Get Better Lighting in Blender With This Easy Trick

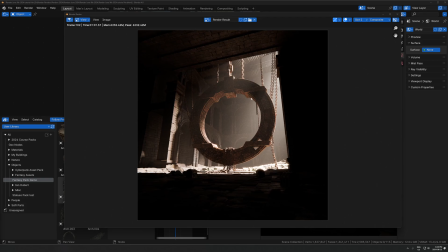Okay, so I want to show you a pretty easy lighting trick that I use sometimes when I'm in this kind of situation where the lighting that I have is kind of going in the right direction, but it's just missing a whole bunch of pieces. Where I'm pulling this example from is a render I did recently, this one, where I was in this situation and I ended up doing the thing I'm about to show you to get this result right here.
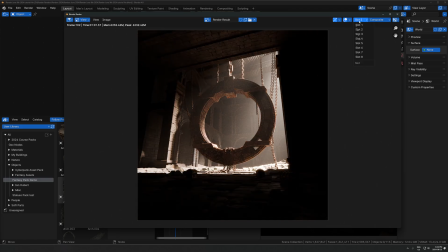So here's the before and the after. So the basic idea here is just faking indirect or bounced lighting with just some normal lights. But I'll show you exactly how this works and when to use it and when not to use it. So in this case, it is highlighting quite an extreme version of this effect.
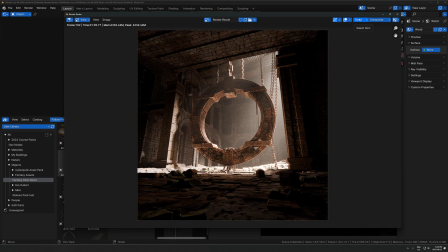So it's not always going to be this extreme. And most of the time when I use it, it's a lot more subtle than this. But it can still, usually when I use it, it adds just a really nice touch where it's visible and just kind of gives it that more special kind of feeling that you can see here. So how exactly do you do this? Let me show you. So here we are in this scene.
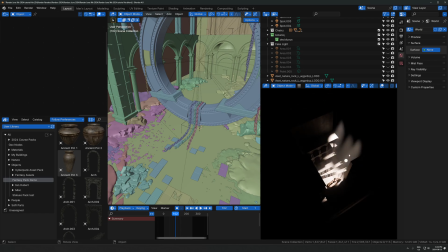We have just some spotlights up here, which are the main lights that are casting kind of this direct kind of faking sunlight, I guess.
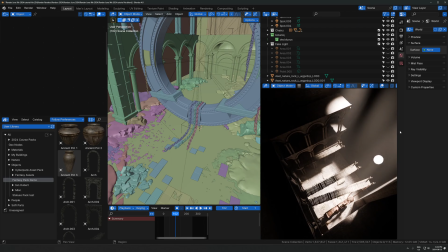So the direct light is just coming, the kind of the main lighting is already done here. So the light is just coming from the top from these three spotlights up here.
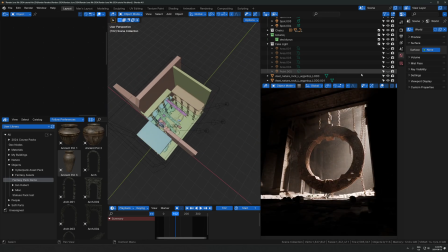And that's just shining down there. And you can see that kind of just, that's what that is there. So the problem is there's all these surrounding areas which are silhouetted. And I want more light to be kind of radiating from that bright point into all these other areas.
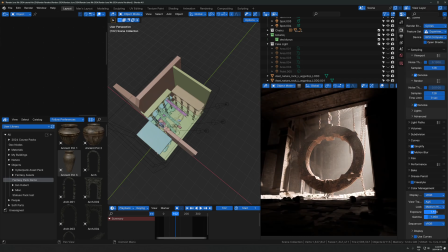So there's a bunch of ways to do that. You could do things like increase the exposure, but that might not always give you the look you want.
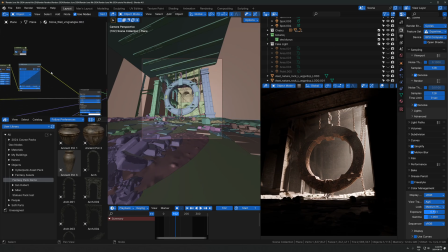You could also do something like increase the brightness of the floor. Again, just might not give you the look you want because say I do this, I increase the brightness of the floor. It does kind of increase the amount of light reflecting off the floor, but the problem is the floor is really bright now and there's all the tiles look kind of weird.
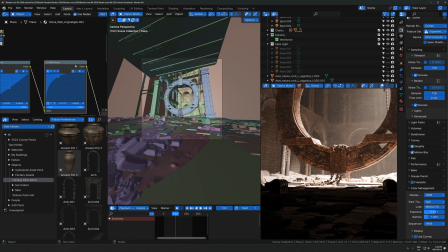So that might not be a desirable solution either. So something you'll see pretty often in 3D is kind of just faking this effect by adding in lights.
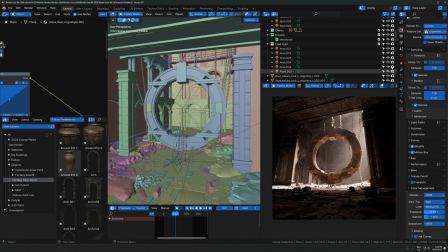So here are all the lights that we're going to be adding in. I'll show you kind of one by one what this is doing. But if I just toggle this on and off, you can see that kind of accentuates the bounce lighting that's already there and just makes it feel nicer, but still natural.
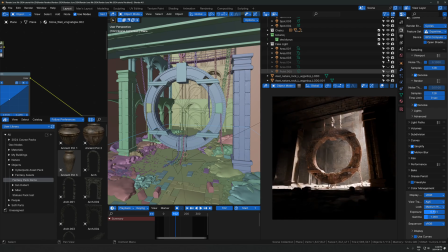So let's go through this one by one and I'll show you where this starts. So the first one I added was this one right here.
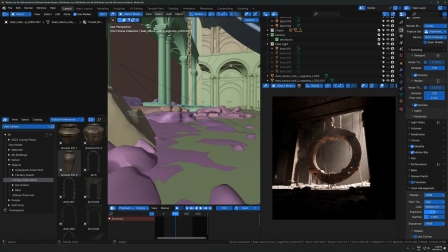So this is just an area light. And the reason I like using area lights instead of spot or point or anything is because
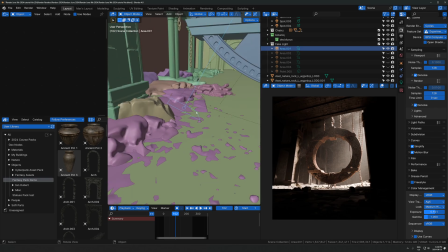it gives you a very easy directional control. So it's shining right in the direction that I want and not illuminating areas that I don't want this in.
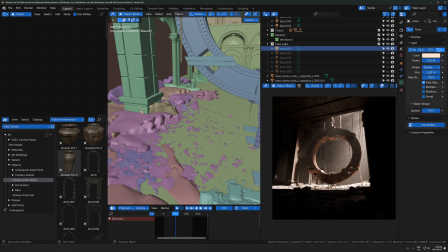And it also is really easy to make this. It's just soft lighting by default because it's already a meter in diameter by default. So that's why I like using that. And then you can also control the spread on this as well. So you can make this a direct beam or you can make it all the way up to like 180 degrees outwards. So mine is turned down a little bit,
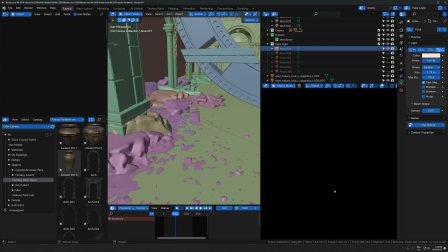but basically the key that I want to show you here is you have to add these lights in areas that make sense for there to be light.
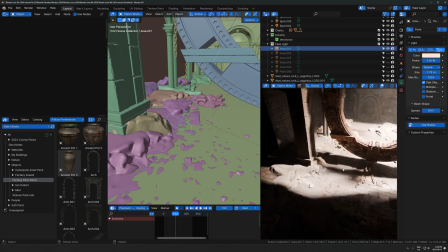Okay. So you can see that there's all this direct light, kind of this fake, you could say sunlight coming in the scene here.
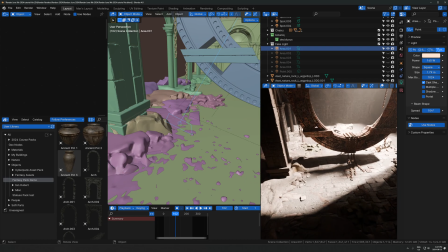So the sunlight is hitting the ground and then there's already actually indirect light in here.
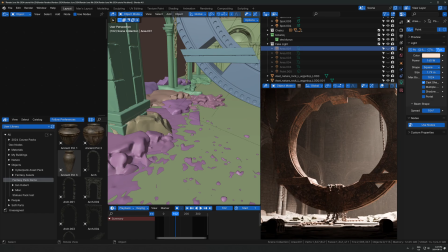If you look at this, the indirect light is just the light that bounces off of something onto something else.
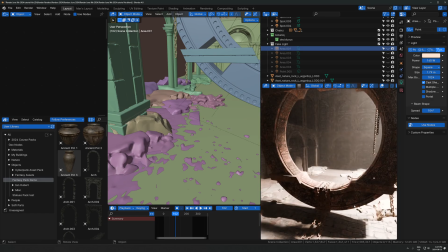So for example, the light that's hitting the floor is bouncing up onto like the underside of this ring.
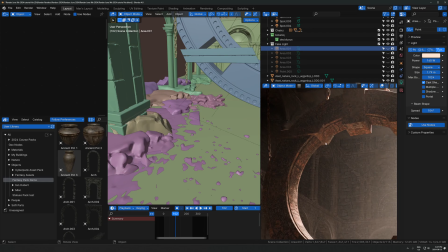You can see all that there. Up here, the bright part of this, the top of this ring underneath here, that's all indirect light that's bouncing off of the floor, bouncing upwards, hitting this thing. And that's what is lighting that up right there.
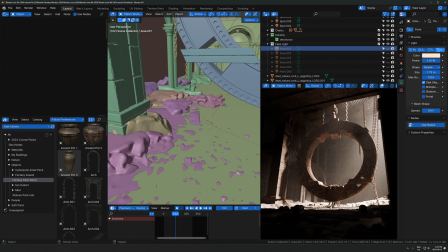So this effect is not something that is always faked, right? Like there's always indirect lighting in the scene no matter what. But if you want to accentuate that, you have to add the lights in areas where it makes sense for there to be indirect lighting.
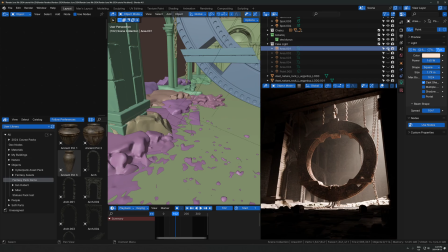So basically what I look for when I'm doing this is where are the areas that there's already some indirect light, but maybe not enough, and maybe some areas that I can beef it up a little bit. So if you add an area light, let's just look at this first one.
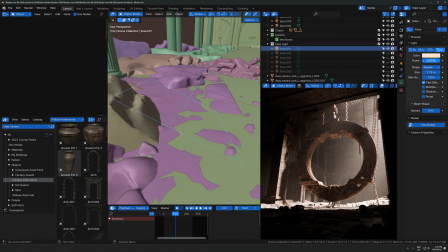The power is very low, so it's only at 160 watts, which is, this effect is already quite extreme what I'm showing you, so I'd probably go lower even than that in something that's not an example of this.
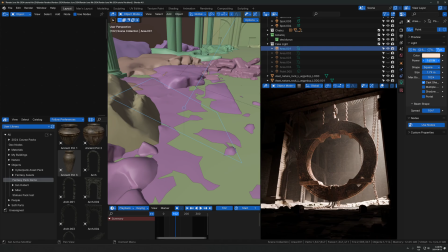Like just in some other random render that I would do, I'd probably go lower than 160, but just to show you exactly what's really happening, I'll keep it on high here.
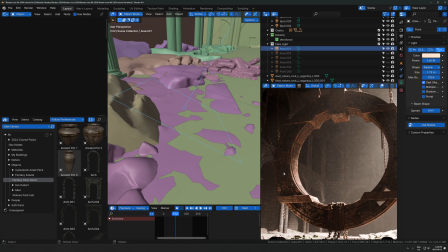And this was actually the value that I used in the render, but most renders aren't this extreme.
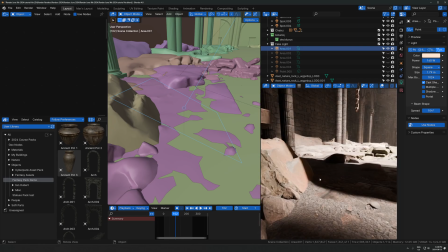Okay, so we have this area light, and if you notice, if I just go to where this light actually is and I rotate around it,
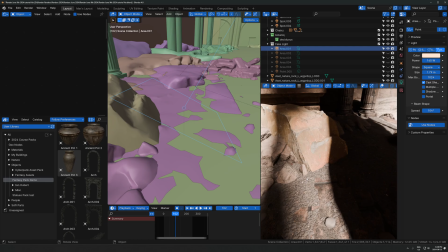it's pretty much in the spot where there is light already reflecting, right? So it's kind of like right around here in this patch of sunlight.
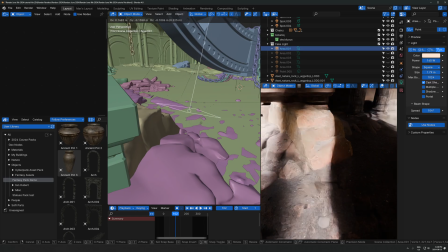That's kind of where roughly where I've placed it.
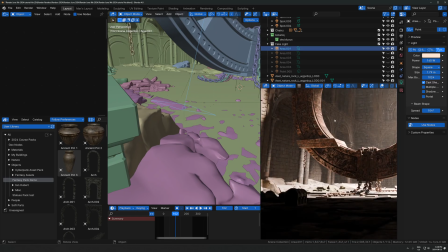And so it's just shining the light right up on there, just again, enhancing where the light should already be coming from, just kind of pushing that effect a little bit further in the direction that I want it to go. So the next one, I have this area light here. Let's just see what this one is doing.
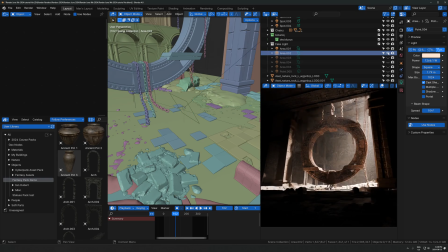I added this one just for this video, just to kind of make the walls a little bit brighter, just to really show what this is doing. There's and same thing here. It's not very bright. This one actually is quite a bit brighter.
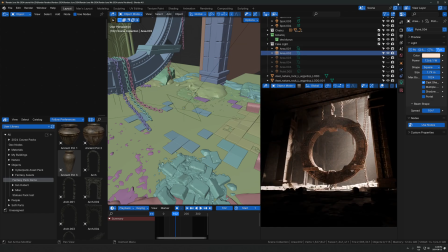Sometimes you just have to turn it up for it to kind of reach the wall if it's a bit further away. But anyways, the next one is this one over here.
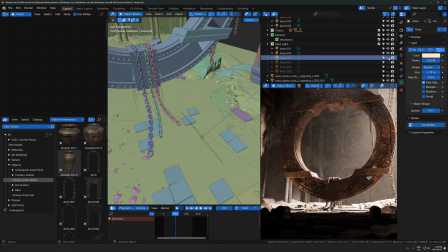So this is adding, again, same exact thing.
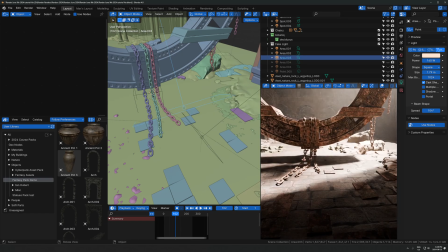I'm just going to keep showing you this. So we have this one right down here where there's this patch
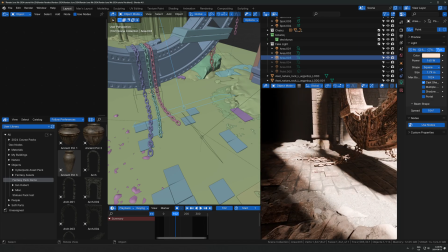of sunlight where it kind of makes sense where it would be lots of light bouncing out of that area onto other objects.
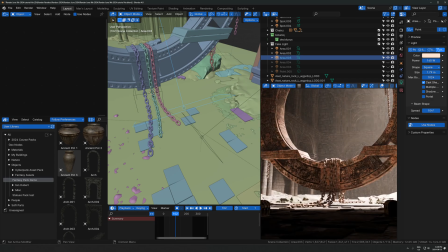And so that's bouncing up onto there. And again, this one's very low. I have this size just kind of stretched out over here.
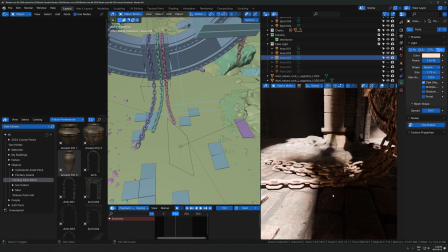Now, something you want to be careful of is if you notice here, this object is, this light rather, is intersecting on these chains right here.
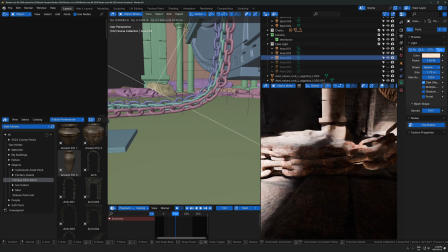You want to be careful of that because sometimes you get a really harsh line on your objects. So just be aware that you can decrease the realism if you're not careful with this. So I don't think it matters in this one.
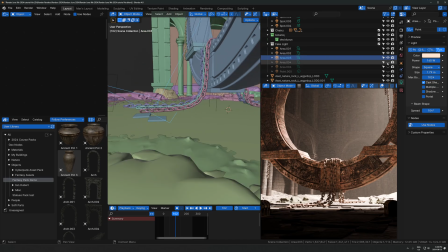You can't really see it, but just be careful of that because it will ruin everything if you accidentally leave that like intersecting with an object in the wrong spot.
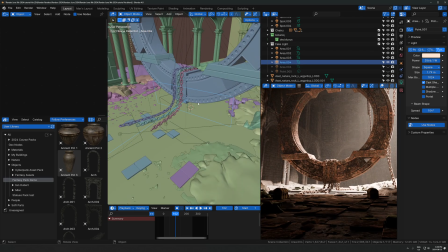Okay, so the next one, I have another light, which is actually pointing towards the camera in this one, which is kind of highlighting the floor. So this, I still think this actually does make sense because if you think about where the light would be going, you just have to kind of trace it back, right?
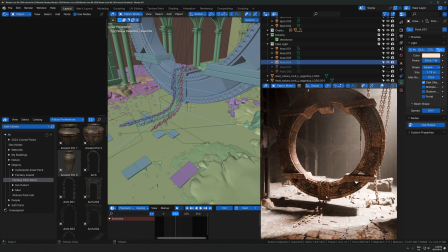So the light's coming from the top, hitting the floor, hitting this ring, and it would probably make sense.
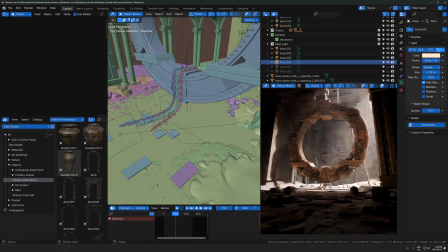This whole, it could either be bouncing off of that or it could be bouncing off of just the whole bright area behind all this stuff. So it kind of makes sense for there to be some light coming from that direction anyways. So I'm okay kind of enhancing that and faking it a little bit with an area light that's pointing in that direction.
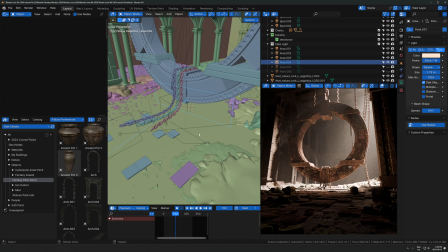Because again, it's bright coming from that way, so it's okay to just kind of fake that a little bit, right?
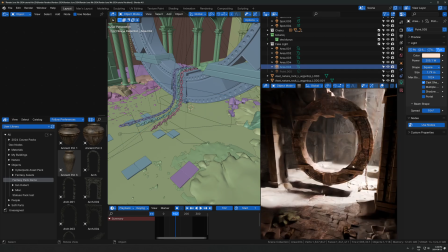And we have another one over here, an area light, which is just pointing up in this opposite direction.
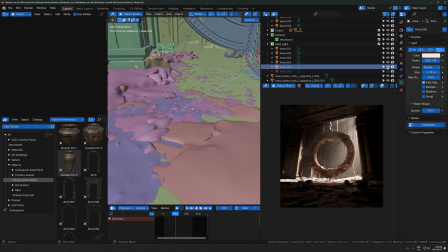This is another one that I added specifically for this video just to kind of make the thumbnail look better, but that's just kind of, it was really dark over there, so I just wanted to lighten it up a little bit, so that's what that's doing. And then the final one is this big point light in the middle of the scene, which just kind of tops it all off.
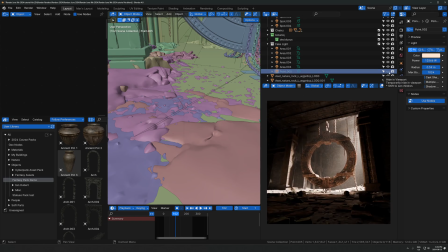So one thing that was happening was I just felt like there wasn't quite enough light coming from that back, the room kind of behind the ring there. And so adding one point light, which I'll show you here, one big point light in the middle.
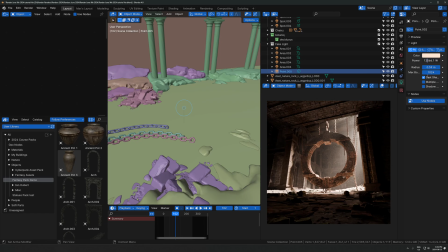This one's very bright at 12,500 watts. That's much, much higher than I would usually go with this.
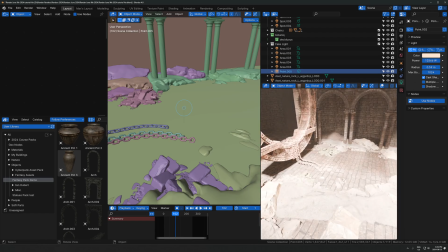But in this case, it kind of makes a bit of sense and just looks better. You can see how much bright light is hitting this spot behind here.
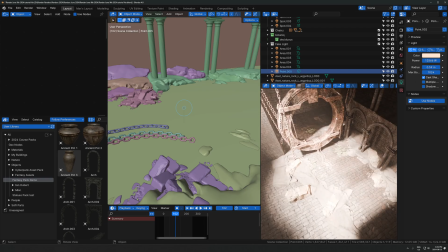So it kind of makes sense that this one, it would have to be brighter to actually be visible. So that's there.
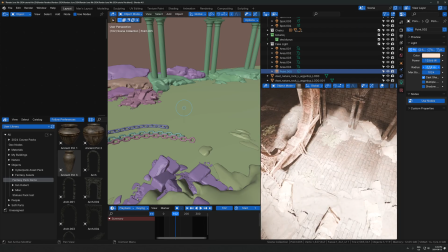And normally I would use actually a bigger radius, like minimum a meter. So I would recommend turn that up just because you want it to be quite big and soft if you're trying to
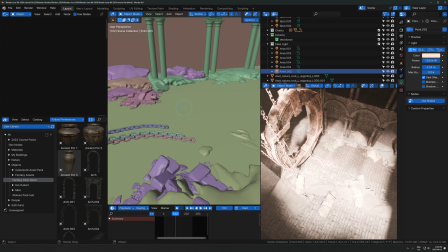enhance a big and soft reflection. Like this is kind of going to cause a really soft reflection right here, this big patch of light.